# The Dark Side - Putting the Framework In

All right, hello everybody. Welcome back for another breakdown. Today we're going to be going over a very specific scene which is tricky, or which can be tricky if you are not prepared for it, and that is the bus, or public transport. And I know on Patreon we did this not too long ago, maybe a couple weeks ago. We looked specifically at bus scenes, lots of different solutions, lots of different looks you can go with, lots of different choices to make. but this just cruising around on the internet I found this commercial and I hadn't seen this solution and we didn't even go over in the in the Patreon the extended breakdown we didn't even go over this particular solution so I thought I would share it here because it's an interesting way to tackle a really challenging or what can be a challenging situation for cinematographers. Buses they're limited in size there's not a lot of angles you only have so much flexibility whether you go VFX out the windows or you have to go natural then time of day all these solutions or all these problems, I should say, need solutions. And it's interesting how this commercial did it. So we're going to have a look and maybe talk about some other things as we go.
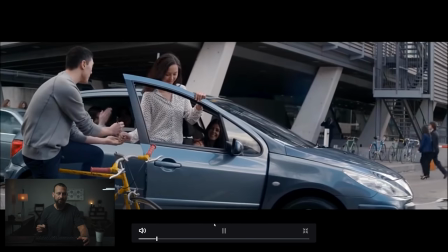61s
But this is the ad. We're just going to roll through it. Guy gets phone number from girl, or girl does phone number.
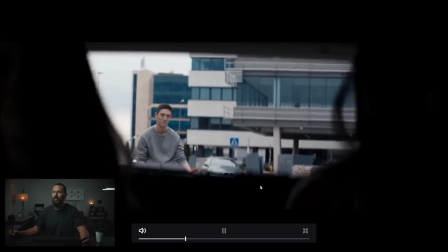69s
And none of this really matters for our purposes. This is just the ad.
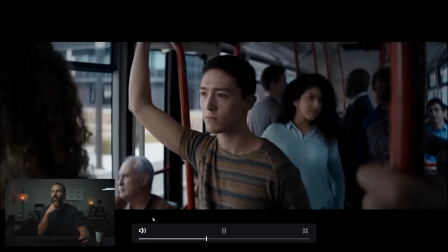74s
We roll through it, and then we're going to come to our little bus section here. Right there, that look, nice looking shot.
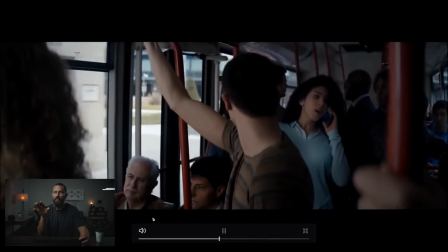79s
Beautiful looking shadows.
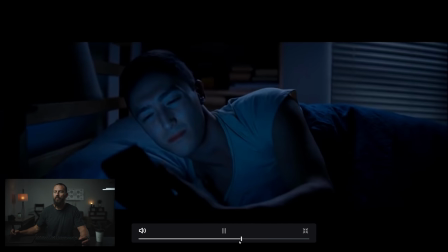81s
Nice fall off in the background. and then more phone call stuff this is all it's all really frameworky this ad maybe we'll talk about this last scene as well
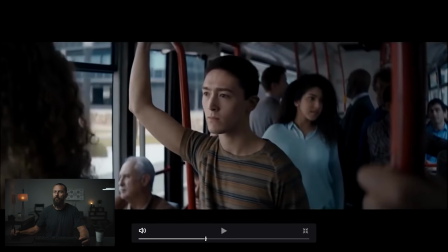89s
but we'll see how we go for time okay let's go back to the bus right now this is a tricky situation why is it
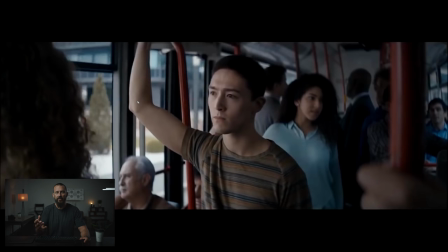97s
tricky because the bus is moving right and let's say just for our example here that this is not visual effects let's say that this is actually on the road moving the thing that you want to be most concerned about when you're dealing with limited budgets or the challenges are going to be whatever is out here, out this window. This is going to be what you have to deal with inside, right?
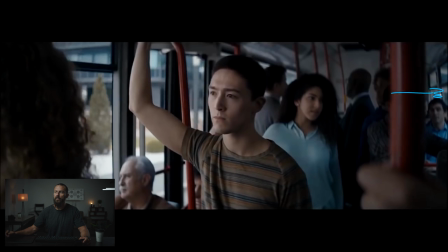117s
Because you cannot control what is out these windows. You see how down it is over there? Actually, it could just be grayed though, bringing that way, way down. You want to be concerned about what is outside those windows because if it's getting front lit, it's going to be significantly hotter in the background.
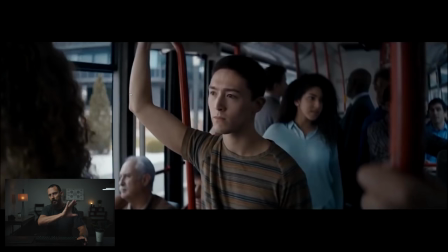132s
And that means the only reason that's a problem is number one, it's all going to be one level there's not going to be any edges like you get with backlight. You know, if the sun was back here and this wasn't an overcast day,
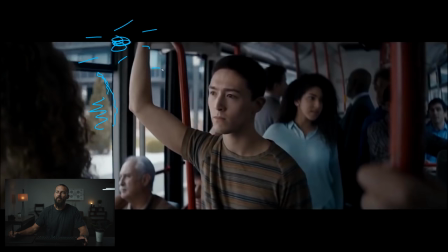145s
you'd have this edge running down the tree and then this would be dark and then you'd have, you know, edge on the building and the building itself would be dark. So it just creates and then you would have edge on old man head, edge maybe on like shoulder in here if the sun was coming in this way.
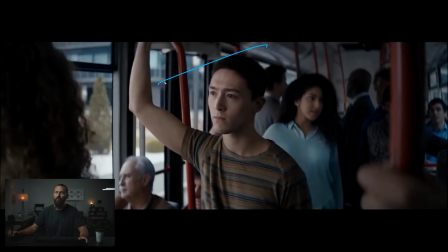160s
There's just ways to pick it up. Whereas if this is all front lit, it just is going to be just one level. And we know from all of the breakdowns that if you don't have the interest of contrast, of the dark, the light, you don't have those two things together, it becomes really boring and it's hard to make it look three-dimensional.
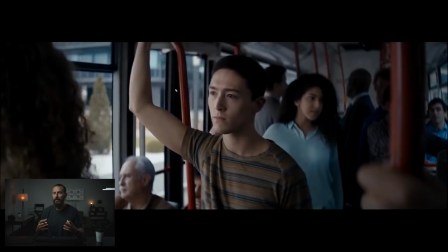176s
So the more depth, the more interest that the shot brings to the table. And that's what we're going for, right, is interest.